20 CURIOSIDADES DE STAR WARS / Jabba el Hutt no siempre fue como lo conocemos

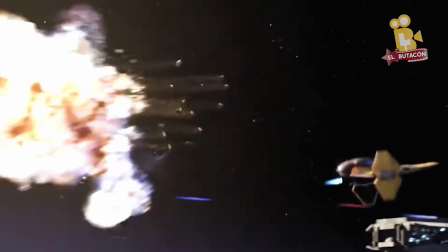0:01 Desde una galaxia muy lejana llegamos con estas 20 curiosidades de la saga Star Wars que quizás no conocías,
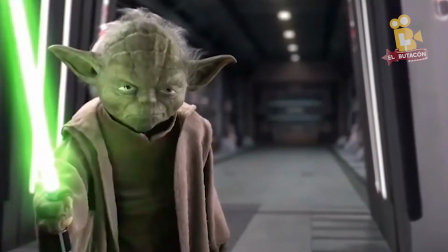0:10 así que toma tu sable de luz y comencemos.
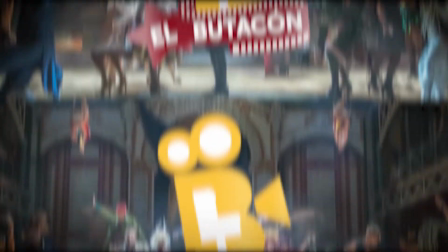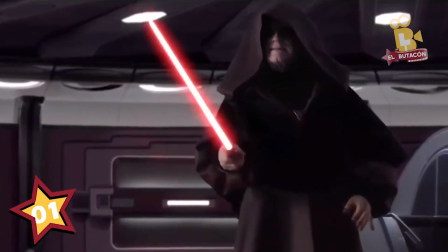0:21 A lo largo de las entregas hemos visto todo tipo de sables láser,
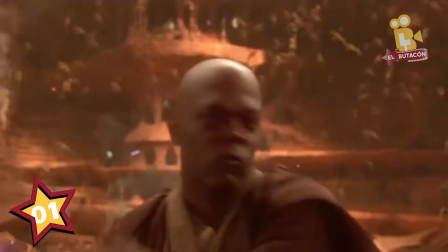0:26 pero el único que se distingue por su color es el del Jedi Base Window interpretado por Samuel L. Jackson.
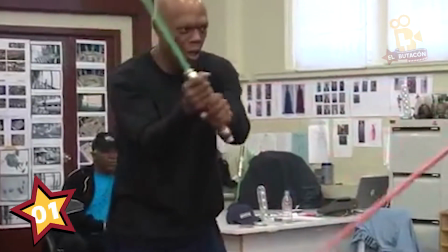0:33 El sable láser violeta fue creado a petición del actor al querer un sable de color violeta.
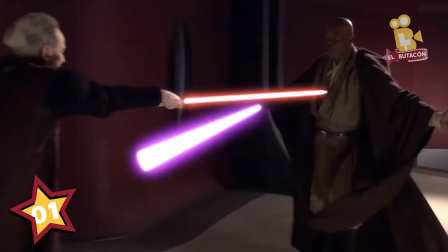0:39 Además, el actor asegura que había una inscripción en la que se podía leer Bad Butterfucker.
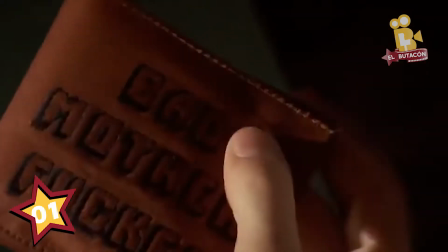0:45 Estas mismas palabras están en la billetera del personaje de Jules, también interpretado por Jackson en Full Picture de 1994.
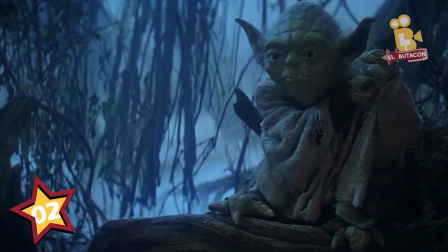0:57 El personaje de Yoda en un principio sería un mono con máscara,
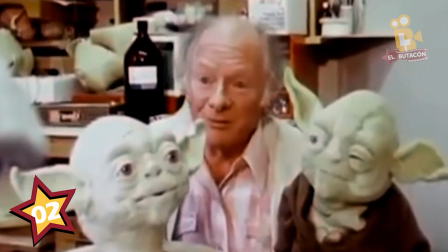1:02 Pero más tarde Stuart Freiburg ideó el diseño que todos conocemos La idea surgió al mirarse
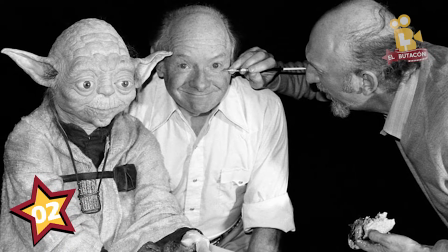1:08 al espejo y mezclar su propia imagen con las arrugas de Einstein Dado que debía de inspirar sabiduría
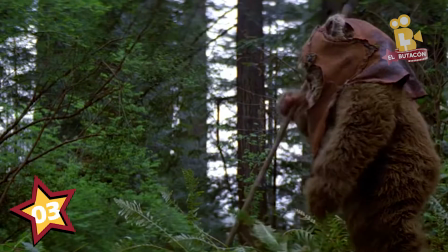1:19 Otro de los personajes míticos de Star Wars fueron los Ewoks Los cuales
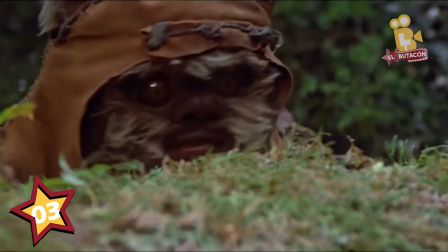1:24 aparecen en el episodio 6 Tanto fue el éxito de estas pequeñas criaturas que más
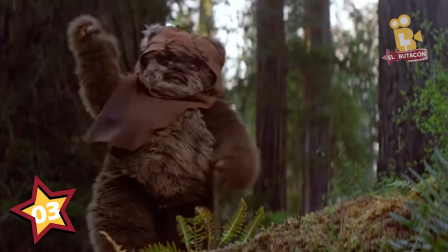1:30 tarde llegaron a tener dos Spigolf Los cuales se titularon Star Wars
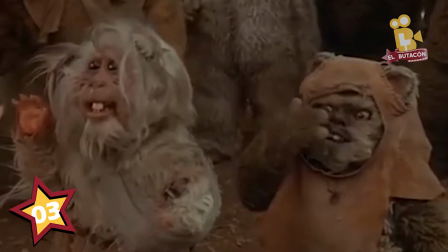1:35 la aventura de los Ewoks y Star Wars los Ewoks la batalla por Endor También
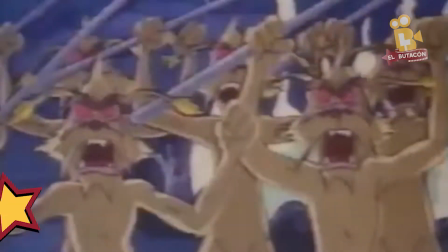1:41 saltaron a la batalla chica con una serie titulada Ewoks
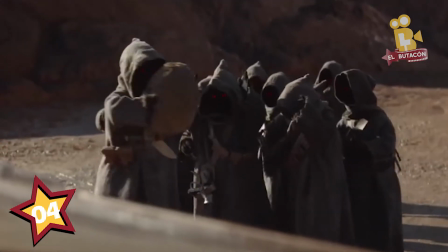1:49 Muchos de los dialectos de las películas tienen sus orígenes en
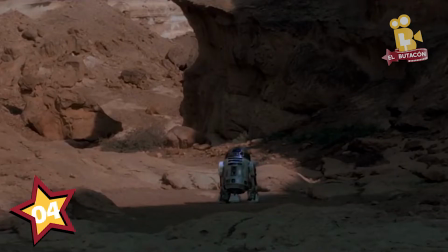1:53 lenguajes reales Como el de los Yaguas que se inspira en una variante del Zulu,
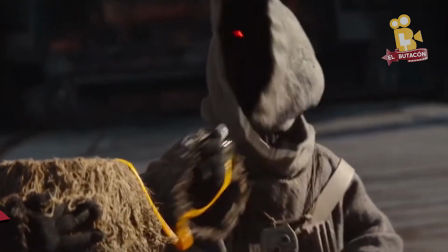1:59 dialecto prometiente de Sudáfrica
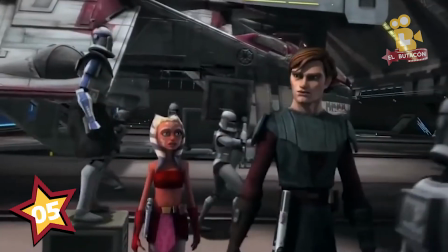2:05 La armadura que lleva a Anakin en el pecho durante los acontecimientos de la serie Close Wars Es
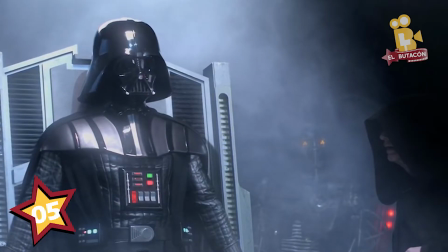2:11 el mismo diseño que más tarde usaría como Darth Vader Pronosticando así su caída al lado oscuro El oscarizado Taika Waititi no solamente dirigió el último episodio de la primera temporada
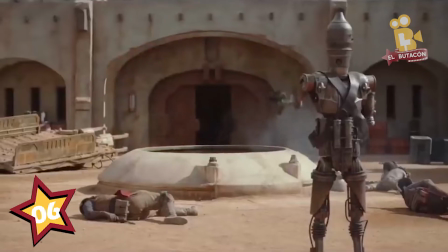2:28 de The Mandalorian Sino que también le prestó su voz al droide cazarrecompensas IG-11
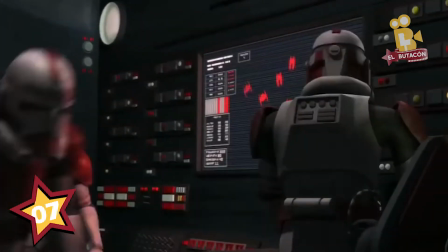2:39 Para hacer que los soldados clon sonaran como personajes individuales, Dean Bradley Baker grabó cada voz por separado y le dio a cada uno un efecto diferente,
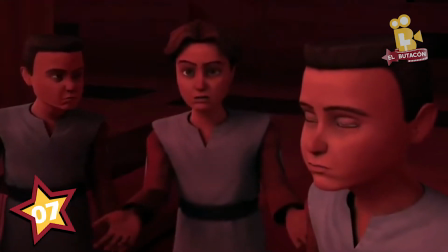2:49 por ejemplo, si escuchan con atención algunos suenan más jóvenes mientras que otros tienen la voz rasposa.
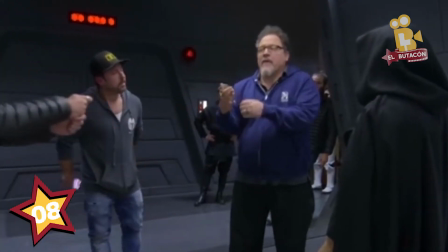3:00 El director Dave Filoni, responsable del primer y extraordinario capítulo de la primera temporada de The Mandalorian,
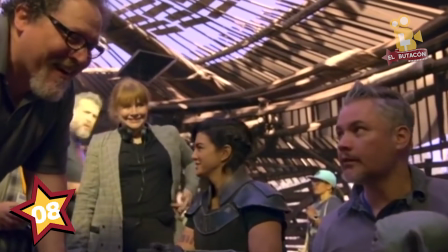3:08 confesó que tuvo que hacer frente a una escena especialmente compleja en términos de puesta en escena.
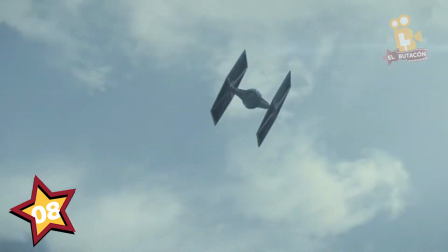3:15 Se trata de un momento en el que aparecen en pantalla una gran cantidad de soldados,
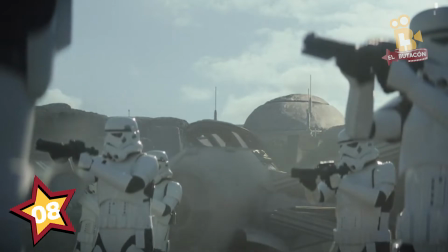3:20 lo cual propició que el equipo de trabajo de la serie descubriera que no había suficientes disfraces.
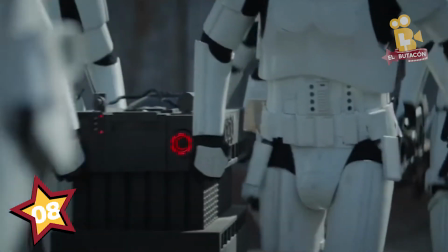3:26 Esto se solucionó al pedir la colaboración de numerosos miembros del club de fans de la legión 501,
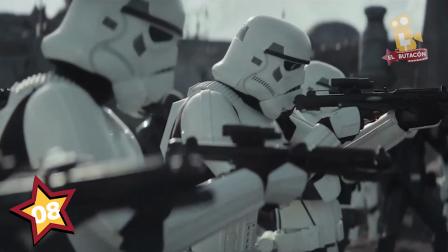3:34 organización especializada en elaborar su propio vestuario basado en el universo de Star Wars.
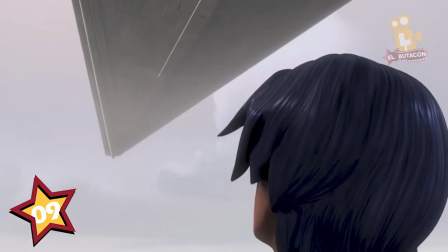3:45 Parece que el número de la suerte de la ficción es el 14, ya que la serie Rebels se estrenó en 2014,
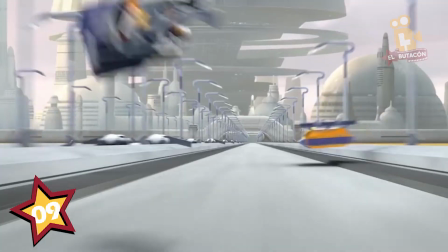3:53 ambientada 14 años después de la película Star Wars Episodio 3, La Venganza de los X,
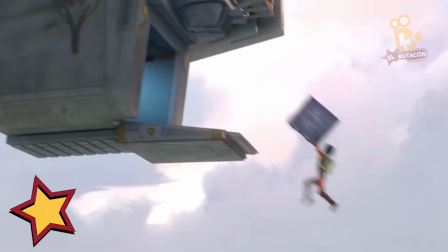3:59 y durante la primera temporada, Ezra Bridget tiene 14 años